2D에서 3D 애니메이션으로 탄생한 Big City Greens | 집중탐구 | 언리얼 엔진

Big City Greens is a show about a family from the country that moves to the city and it's kind of all about their antics as they adapt to city life. This holiday special is all about the Greens celebrating their Christmas traditions inside a virtual reality game called Outpost Infinity.
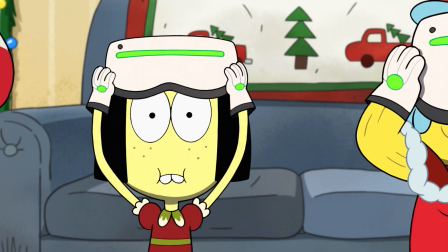[0:27]
Disney has always pushed the limits when it comes to animation technology and so going real time just felt like a natural progression.
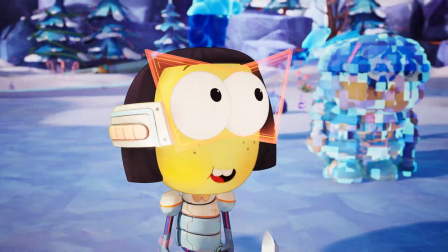[0:35]
So for virtually Christmas, we wanted to bring everything into Unreal Engine and basically create a sandbox for our directors and cinematic directors to tell a story. For a large portion of this project, it started with just me. It was great because Unreal is like a sandbox.
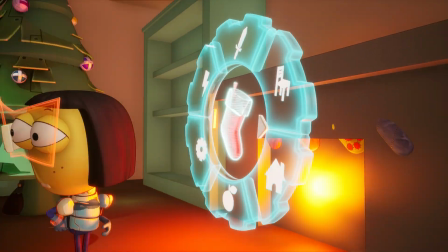[0:49]
Just how easy it is to build out environments, to throw lights in, to set your characters up just with previous assets.
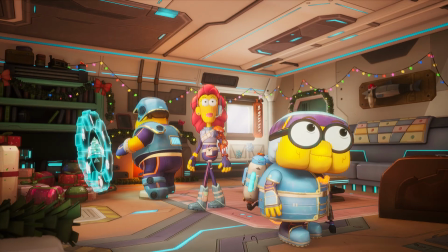[0:55]
And all of a sudden, you have your idea and it becomes something concrete in front of you.
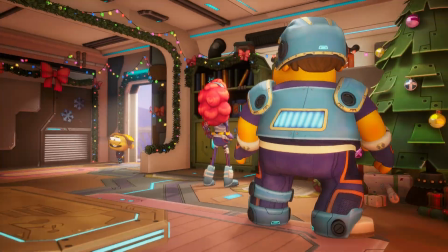[0:59]
You know, I'm watching Mark go in there for three months by himself and block out the entire story and then be like, I've got this story.
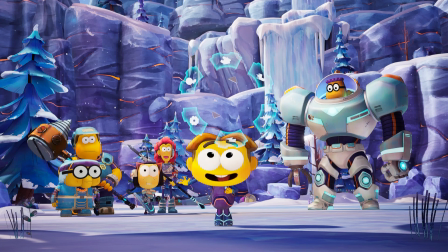[1:06]
Let's get the rest of the team in here and start making it. It's a really cool pipeline to kind of see develop and evolve.
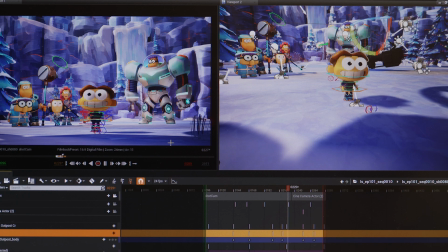[1:11]
One of the cool things about this is we can build assets once in a multi-platform authoring pipeline and leverage them for all sorts of purposes, such as virtual production, real-time data visualization, interactive storytelling. We wanted to put these characters in this big open-world video game. We wanted it to feel like a painting.
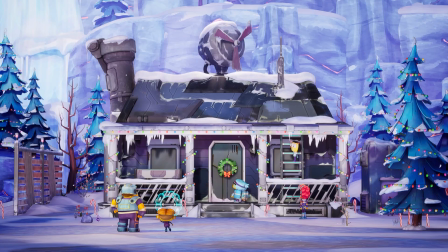[1:31]
Very rich colors, very graphic style,
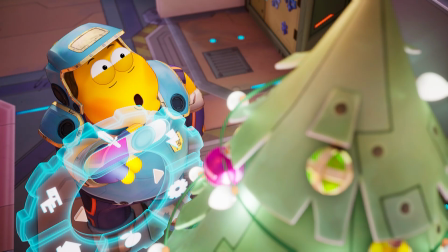[1:34]
and kind of blend these two worlds of the 2D and the 3D in a way that was super satisfying and really new and appealing.
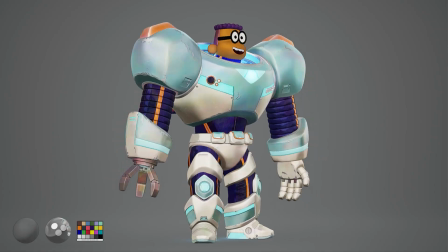[1:43]
Whenever you're converting 2D animation into 3D, it's always a big challenge, and the largest challenge is usually translating the characters.
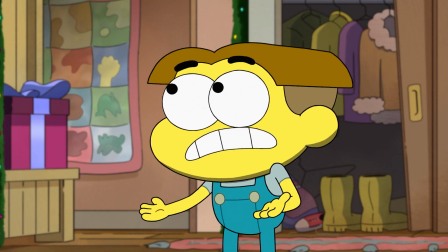[1:50]
I think our big ticket items were we wanted to make sure that the greens felt like themselves. So that meant motion-wise and design-wise, that when you looked at it, you're like, oh, that's cricket.
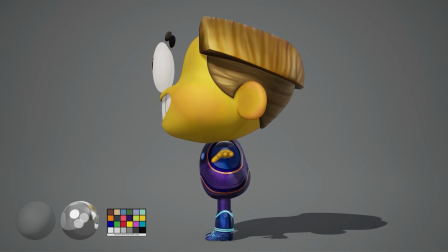[1:58]
It was really important for us to create a custom stylized look that could flatten out all of
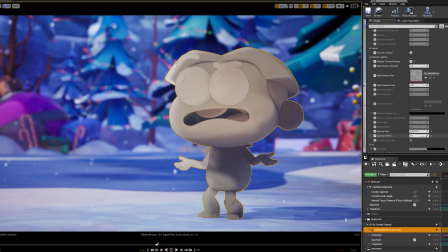[2:03]
the forms and really reduce the dimensionality so the 3D characters could feel like their 2D counterparts.
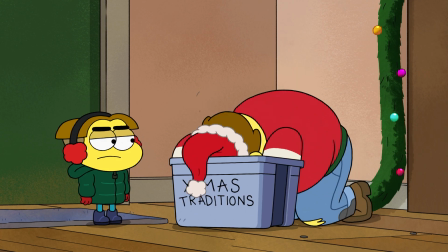[2:09]
In 2D animation, you don't have traditional motion blur that you would get for free in something like Unreal Engine to really imply a lot of motion.
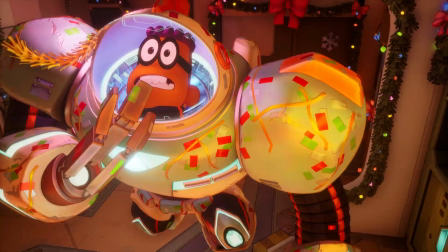[2:17]
But instead, animators distort the characters, add an incredible amount of squash and stretch.
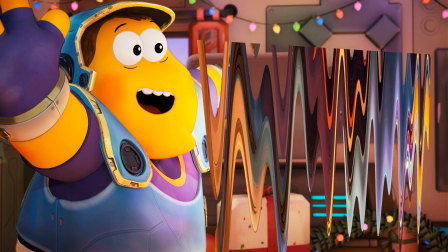[2:23]
The characters are being pushed to whatever limit you can imagine because they're only limited by what people can draw.
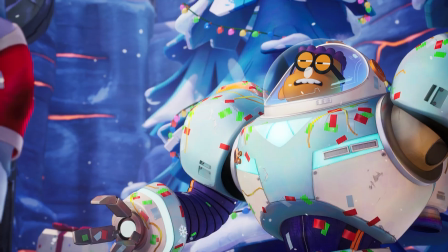[2:29]
And so we wanted to push the bounds of what we could do with squash and stretch, with smear frames,
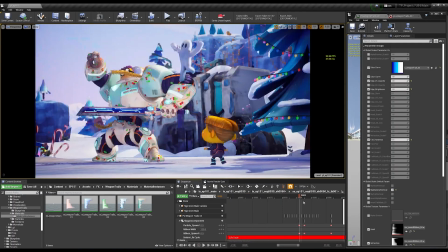[2:34]
and really get some traditional animation elements that define what cartoons are into the engine.
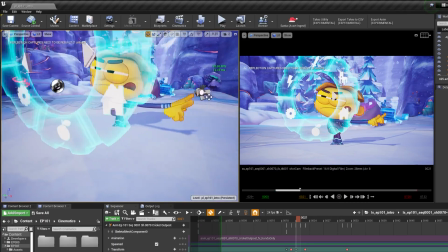[2:39]
So we're actually doing a number of doubles. We're creating motion lines. We are distorting the characters all in engine. We cheated a lot. We cheated in the way that Toonie animators cheat.
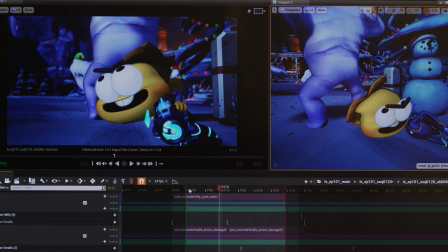[2:51]
We were able to pull it off by just animating to camera and having super robust rigs and then a very nice flat lighting scenario. It's fun to see if you rotate the character and you're just like, oh, that's real broken. You'll see some just wild squashing and stretching,
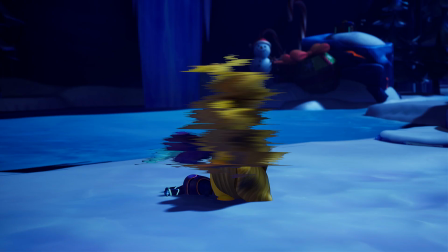[3:06]
like faces pulling to the side and stuff that really adds to the snappiness of the animation and keeps it feeling grounded in that Big City Greens style. Whenever possible, we try to expose properties to the artists.
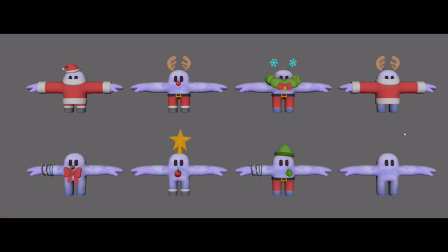[3:19]
There's the modular character system, for instance, where we have these little monsters in the scene, and you can dress them in different outfits for their costumes.
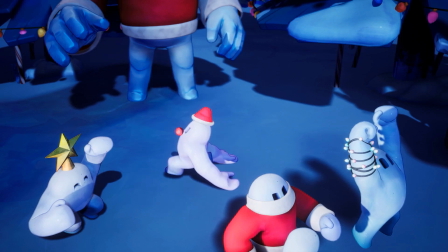[3:27]
We got to a point where they could select whatever accessories they wanted to put on the character and just drag and drop it right on to the component. But we also gave them the freedom to do it entirely randomized as well.
First up, cookie decoration!
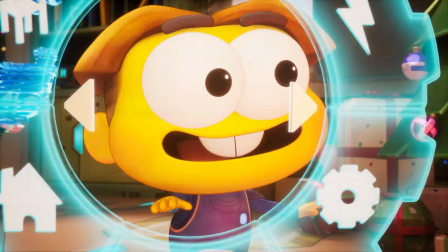[3:43]
From the set build all the way through final frames, everything was in Unreal Engine.
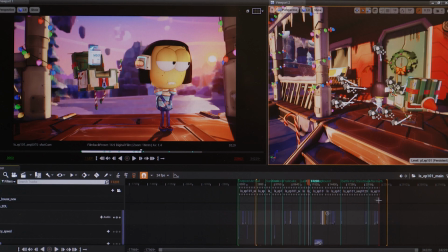[3:48]
We wanted to do everything in Sequencer. So we have one big main sequence that contains everything that we're working on.
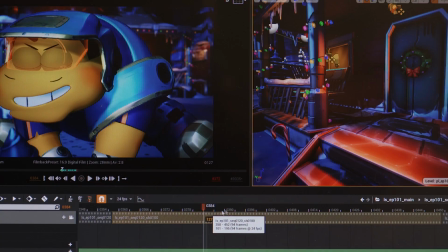[3:55]
And you go down level to level and you break it into sequences and then from then into shots.
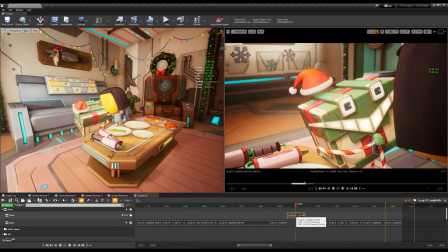[4:01]
It's all one giant project that they can fly around and do really quick fixes that you wouldn't be able to otherwise do in a traditional pipeline when you don't have a centralized content creation suite like Unreal.